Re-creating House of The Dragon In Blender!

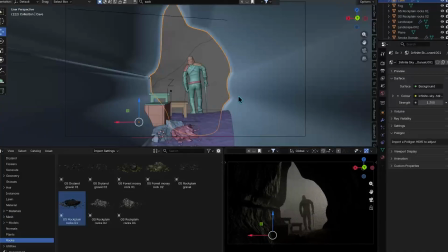8:09 I'm in my asset browser, and I'm just putting in some like rocks and stuff for the floor of the cave, just to give it a bit more life.
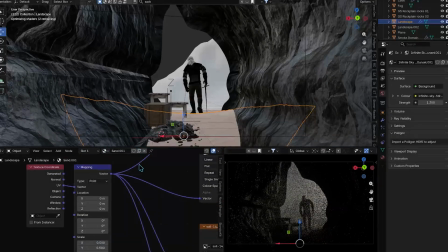8:15 I feel like there is like a rock in the original. Thing is, we need our dragon.
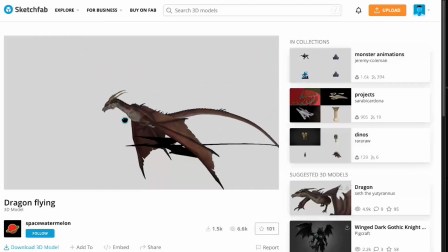8:21 So luckily I found this amazing dragon model from Sketchfab by Space Watermelon, so thank you very much.
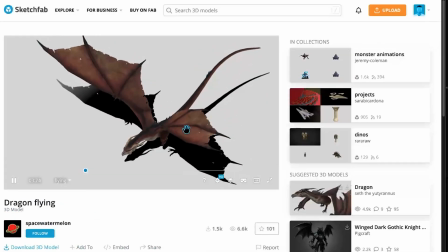8:29 I'll give you a credit, mate. It's a fantastic model, really good. So I've just downloaded that, and it's animated already, which is absolutely perfect.
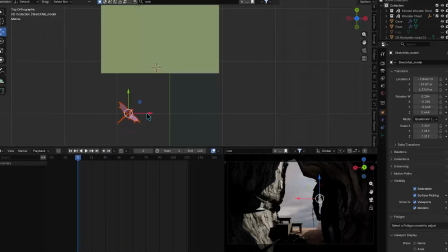8:37 So obviously now I just sort of need to block out the action and the movement of the dragon basically. So I'm just animating it.
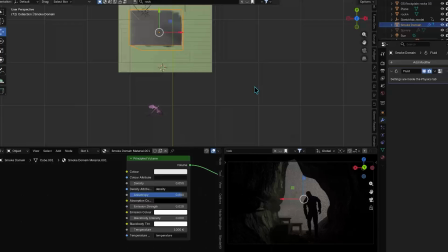8:47 I'm animating the keyframes, just moving across screen from, you know, from one side of the cave to the other, and a little bit, you know, back to front.
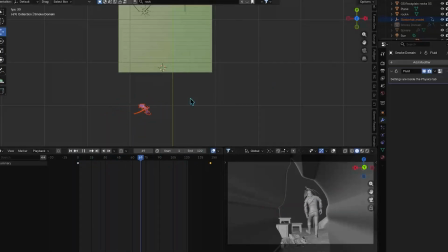8:56 I'm messing with the smoke density as well, because like I say, you want to be able to actually see the dragon through the smoke, otherwise this is a little bit pointless.
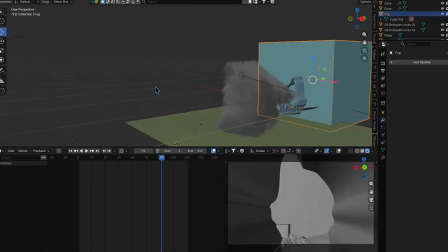9:03 So as you can see there, I'm sort of just keyframing the movement of the dragon.
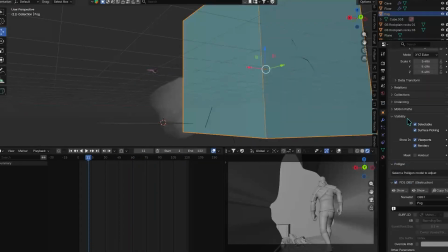9:08 Sorry, this is all going so quickly. I just didn't want you to have to sit through this took me a week overall, so you know you're not going to sit here for a week and watch it.
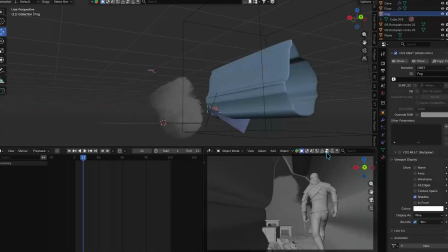9:15 So I'm trying to just do it as quickly as possible.
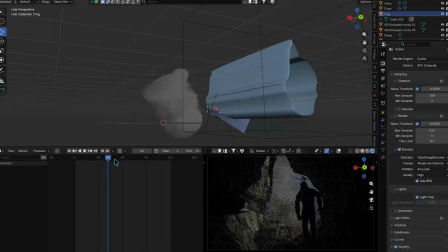9:18 But yeah, so now I'm just messing with like the smoke direction and placement, just so that you can see the dragon a little bit more. What I'm doing now is I'm in the compositor, and I'm just adding some bloom, some overall bloom.
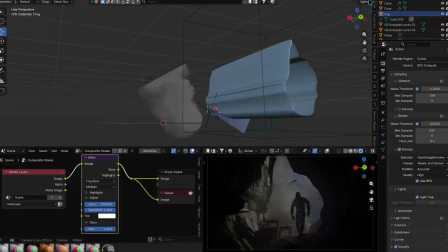9:32 I probably got a bit too mad of this, because I just think it's great. But it just gives a little bit more of that like cinematic feel.
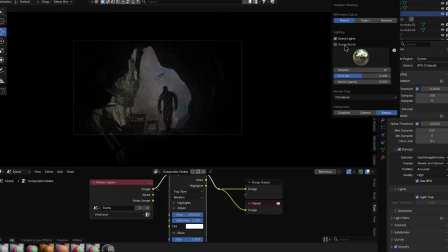9:39 So I'm just messing with the bloom settings. I actually prefer fog glow over bloom, but I mean, try all of them,
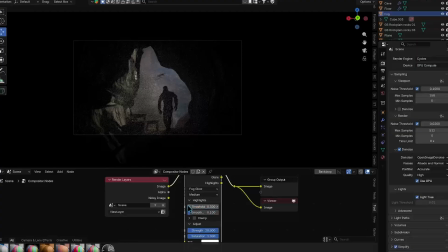9:46 see what kind of works for you. with this, I think fog glow works.
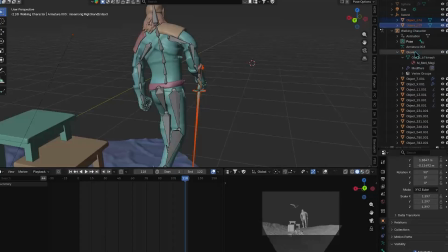9:52 Now what we're doing is I need to parent the sword to the hand because I haven't done that yet.
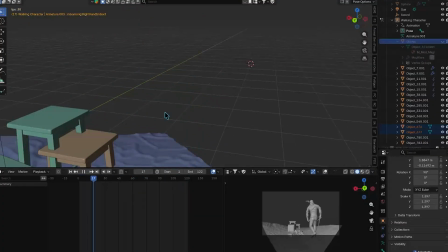10:02 So I mean, it took me a little while to get it right, but we got there eventually.
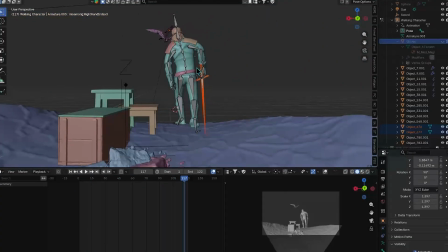10:07 So now when he walks, obviously the sword is attached to his hand, and I know his arm looks a bit funny. I'm gonna fix that up later.
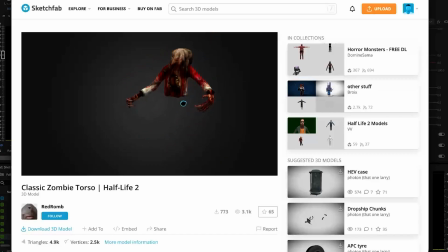10:12 So now we needed the body of the crab feeder, which is only half a body.
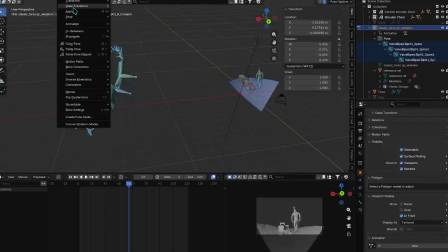10:17 So I thought if I find like a zombie torso, and this one looks really good. So thank you Red Rom for the model. Again, I'll give you credit. I appreciate the free model. So now all I'm doing is I'm basically adjusting the position.
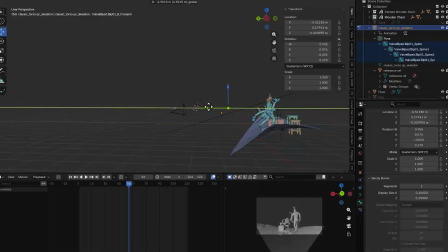10:33 I'm taking it out of its sort of original pose and adjusting the pose to how I want it. I'm a bit gutted here actually because the last sort of 2 hours of my work I thought I was recording with OBS.
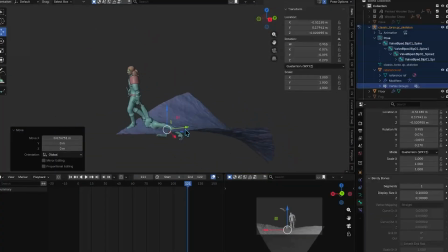10:47 For some reason it wasn't recording, it was just a still image. I've never used OBS before, so if anyone has any tips or anything so that doesn't happen again, that would be great.
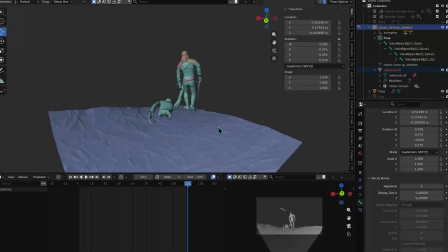10:55 But yeah, so now I'm basically just parenting the zombie, well, the crab feeder to Damon's hand.
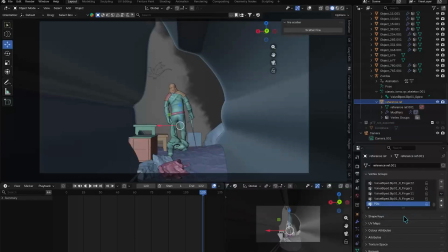11:04 Well, what I've done is I've created a new vertex group for just the hand and parented that to Damon's hand.
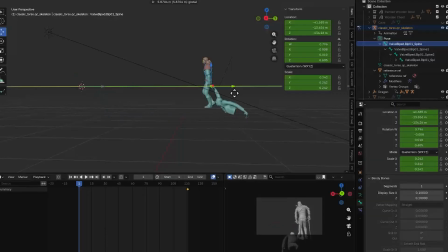11:13 And then I've applied a cloth simulation to the body so that basically the hand stays parented,
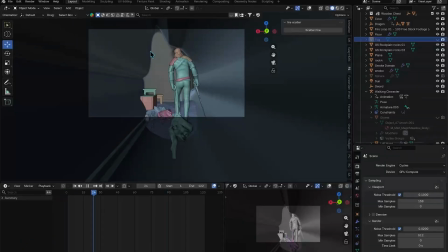11:19 but the body is, you know, has weight to it and is actually getting dragged along the floor rather than just sort of being waved about with the movement from the walking animation.
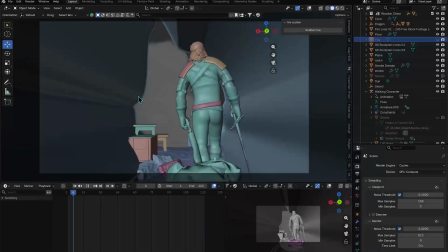11:31 So originally I tried to just keyframe the hand's movement and it just wasn't looking good, which is why I did it the other way, which was create a vertex group for the hand, parent that,
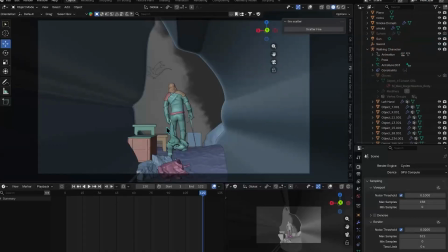11:42 give a cloth simulations to the body. I don't have the recording of that, which is so annoying because I kind of learnt something new I've never done before there, and I thought it was fantastic,
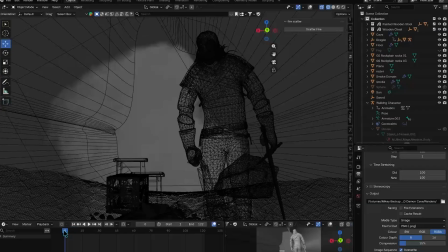11:51 especially like with giving the sort of floor collision mesh so that the body actually drags along the floor and not just clips through it.
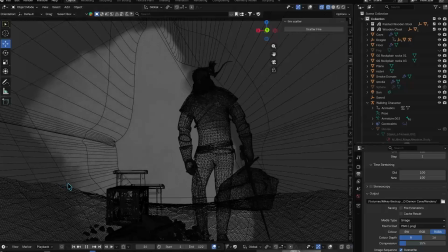12:00 So it's really annoying I didn't get the recordings of all that because I learned something new which I thought was great.
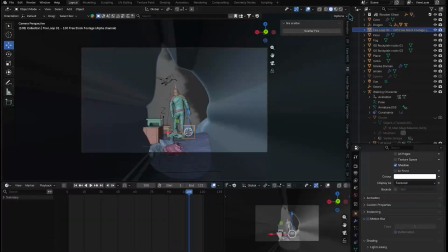12:05 But yeah, what can you do? So just some finishing touches now.
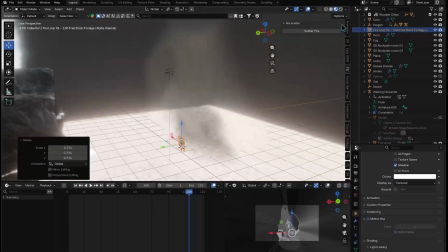12:08 In the original video, there's two little bits of fire in the distance beyond the cave.